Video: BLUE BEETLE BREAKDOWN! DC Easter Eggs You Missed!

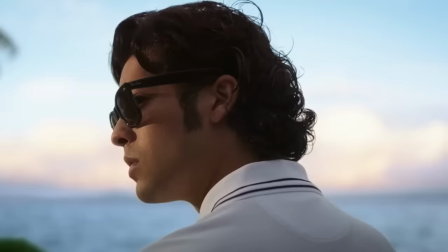3:09 They get a gig working on the cleaning crew of the mansion of Victoria Cord and there's this great shot where it seems like Jaime has achieved
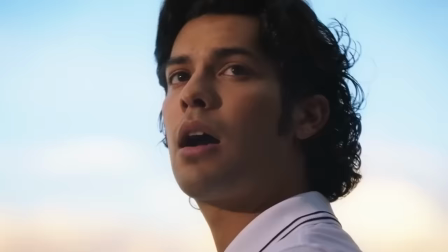3:14 his dream of owning a mansion but then we cut to milagros to see that they are actually on the clock but in that wide drone shot of
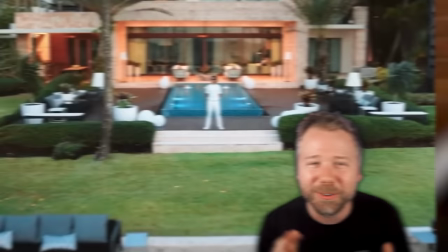3:20 jaime's imagination there were no other workers on the ground so for a brief moment it was just him alone jenny cord james and vicky over the omak the one-man
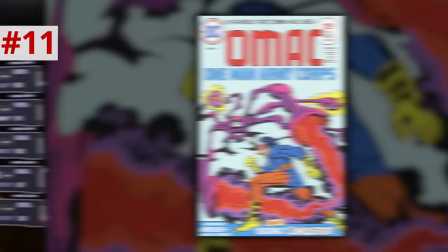3:27 army corps a drone policing system using exoskeletal symbiotes that latch onto the spinal column in the dc comics omak was a captain america
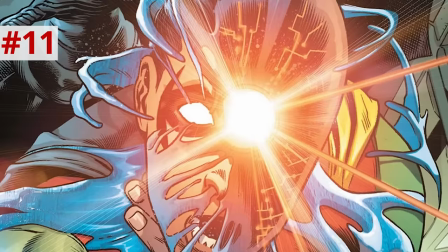3:35 type hero from the early 70s with a brother eye satellite that was actually reinvented as an ai hive mind during the 2005-2006 infinite crisis event where
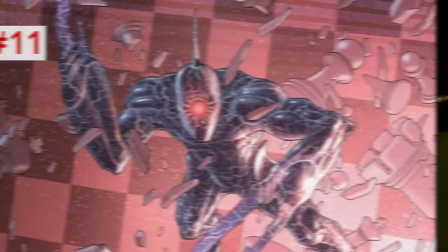3:43 omak went on to stand for observational metahuman activity construct and then later omni mind and community Jaime's grandmother watches on tv a bunch of shows including
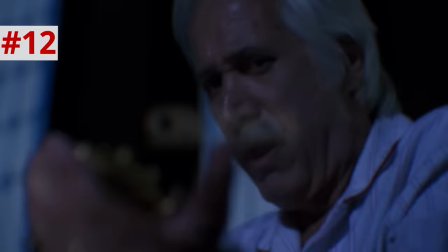3:51 one with his golden scarab this is actually a brief shot from the 1992 indie horror film Kronos written and directed by Guillermo del Toro his first
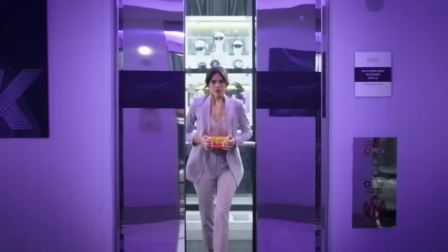3:58 feature film a horror about a scarab that gives the wearer eternal life but with consequences Jaime goes to court industries for an interview and he sees that
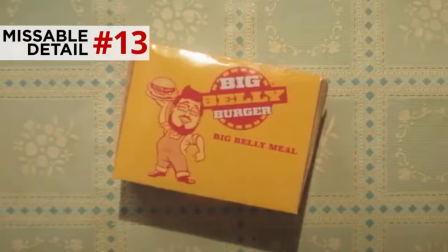4:05 all the employees wear purple pastel already feeling out of place Jenny steals the scarab from Sanchez's office in a Big Belly Burger box.
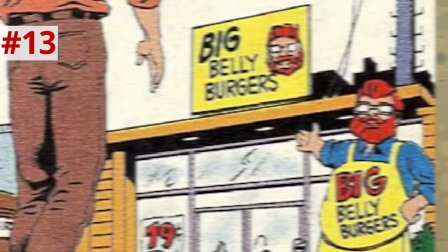4:11 Big Belly Burger being a chain from the DC Comics, technically a subsidiary of LexCorp with a logo that looks like Bob's big boy.
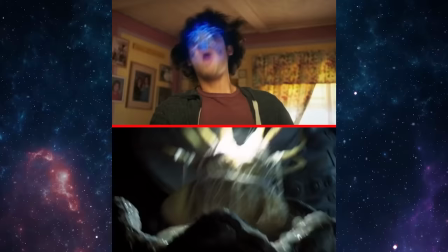4:17 The scarab latches onto Jamie's face, and this whole section is horrifying. Filled with famous horror movie homages, the initial latch is like the alien xenomorph facehugger.
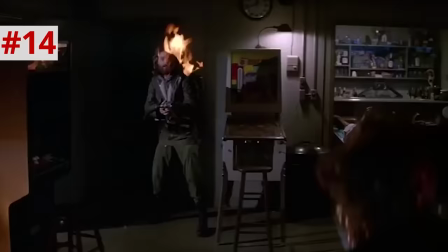4:25 The exoskeleton bulges out of his back and burns through his sweater and then flies him up to the ceiling, just like in John Carpenter's The Thing during the blood test scene.
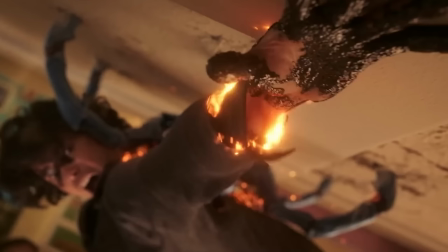4:32 And then Jaime's body initially falls limp, making him look like he's a corpse. The acid covers his hand and burns off his clothes as Jaime screams.
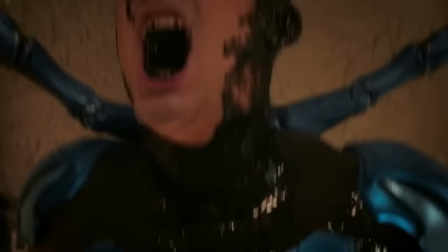4:39 It drips off onto the ground. The fluid looks like the discharge some beetles are known to excrete as a defense mechanism.
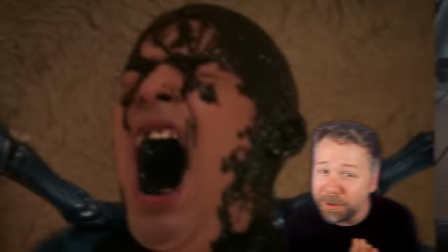4:44 Jaime screams his pain as his sludge covers his head, his eyes, and his nose, even his teeth.
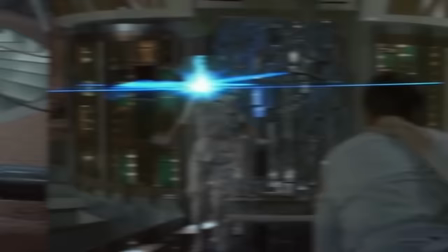4:49 Really, I think the creepiest reference point could be from another DC movie, Superman 3, when the supercomputer becomes self-aware and ensnares Vera,
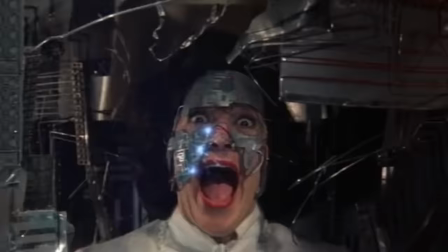4:56 transforming her into a cyborg, and she screams as her skin is covered in wires and metal plating.
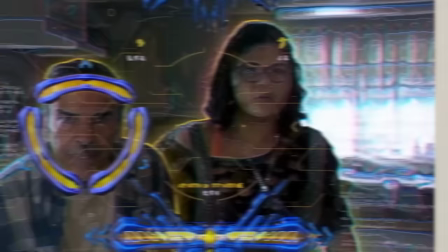5:00 In this blue beetle suit, Jaime looks at the framed photo of the Virgin Mary, and his beetle eyes reflect over hers, which just feels wrong, but it sets up the Scarab having a female voice,
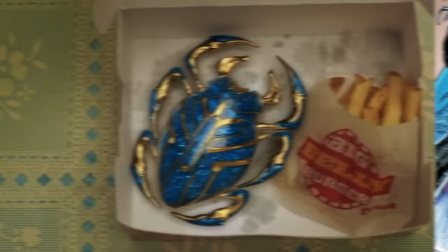5:09 this entity, Kajida, voiced by Becky G. A Kajida is later revealed to be the super advanced weapon created by the alien species called the Reach.
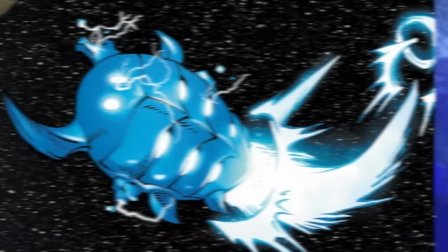5:16 It first landed on Earth in ancient Egypt and was accidentally imbued with magical powers. That's the story in the comics, and we see a bit of that in the opening sequence.
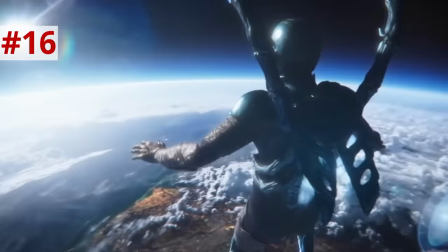5:22 Scarab takes Jaime for a test flight. When Jaime's in low orbit, you no longer hear his wing thrusters, only his voice and the Kajida replying to him because there's no external sound in space.
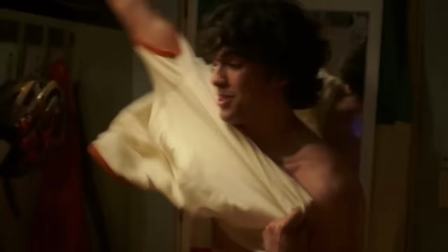5:31 Jaime's suit slices through a bus, but doesn't hurt anyone.
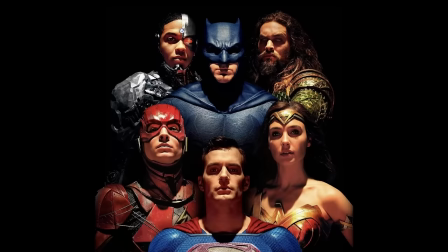5:34 Jaime freaks out as he puts his clothes back on saying you can't fly superman can fly now presumably blue beetle is set in the dceu
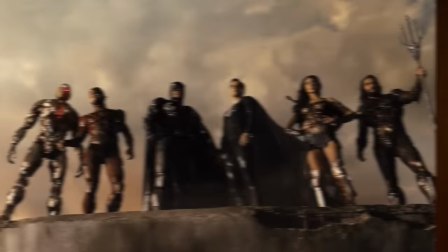5:40 that this movie was developed to be a part of and his superman would be henry cavill but we don't see any of the justice league members in this
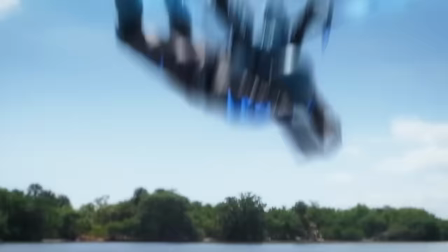5:46 movie james gunn has said that he intends blue beetle be part of his future gods and monsters slate blue beetle was going to be a max release though along
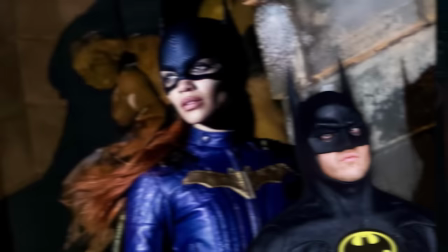5:52 with batgirl and batgirl was going to have michael keaton as that universe's batman but then the flash began in the ben affleck dceu but ended in a george cloney batman universe So this is all very confusing. I'm just going to default to Blue Beetle being in the DCEU.
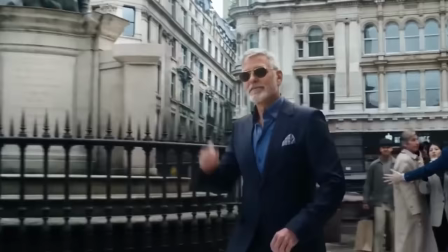6:05 But to throw a random theory at you, we did learn from the stinger scene in The Flash that George Clooney's Batman is still out there in the multiverse somewhere.
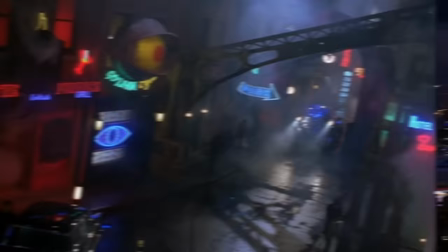6:11 And Batman and Robin had a wild neon version of Gotham, not unlike the skyline of Palmyra City.
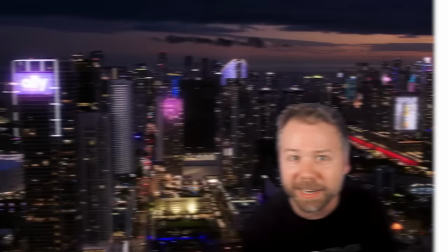6:16 So I don't know, maybe those two movies exist in the same world where neon is a dominant aesthetic. Thank you to BetterHelp for sponsoring this video. Watching stuff frame by frame is great, but it can also be really rewarding to zoom out and look at things like story, pacing, and character development. For a movie, you can just let it play out. But when you're the target of analysis, it's better to get some help from BetterHelp. Regardless if you have a clinical mental health issue like depression or anxiety, or if you're just going through a hard time, therapy can give you some tools to approach your life in a very different way.
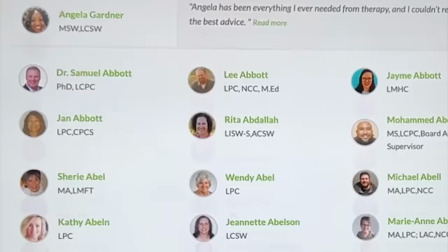6:42 With BetterHelp, you can tap into a network of over 30,000 licensed and experienced therapists who can help you with a wide range of issues.
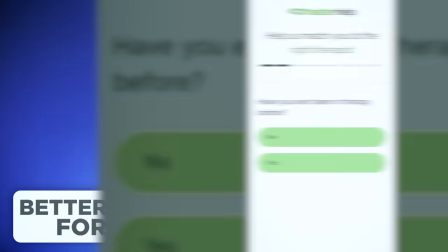6:49 It's easy to sign up and get matched with a therapist. There's a link in my description. It's betterhelp.com slash new rockstars.
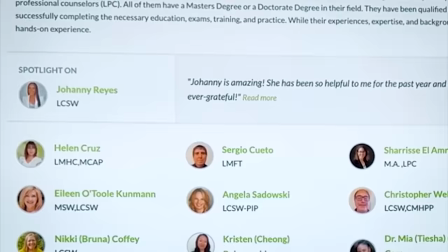6:55 To get started, just answer a few questions about what you're looking for from therapy and what your preferences are, BetterHelp will then match you with a therapist from their network that's right for you. If you don't really fit in with that therapist, which is a common thing with therapy, you can easily switch to a therapist for free without stressing about insurance or who's in your network or anything like that. You can always benefit from talking to somebody and getting things off your chest. So if you're struggling, consider online therapy with BetterHelp.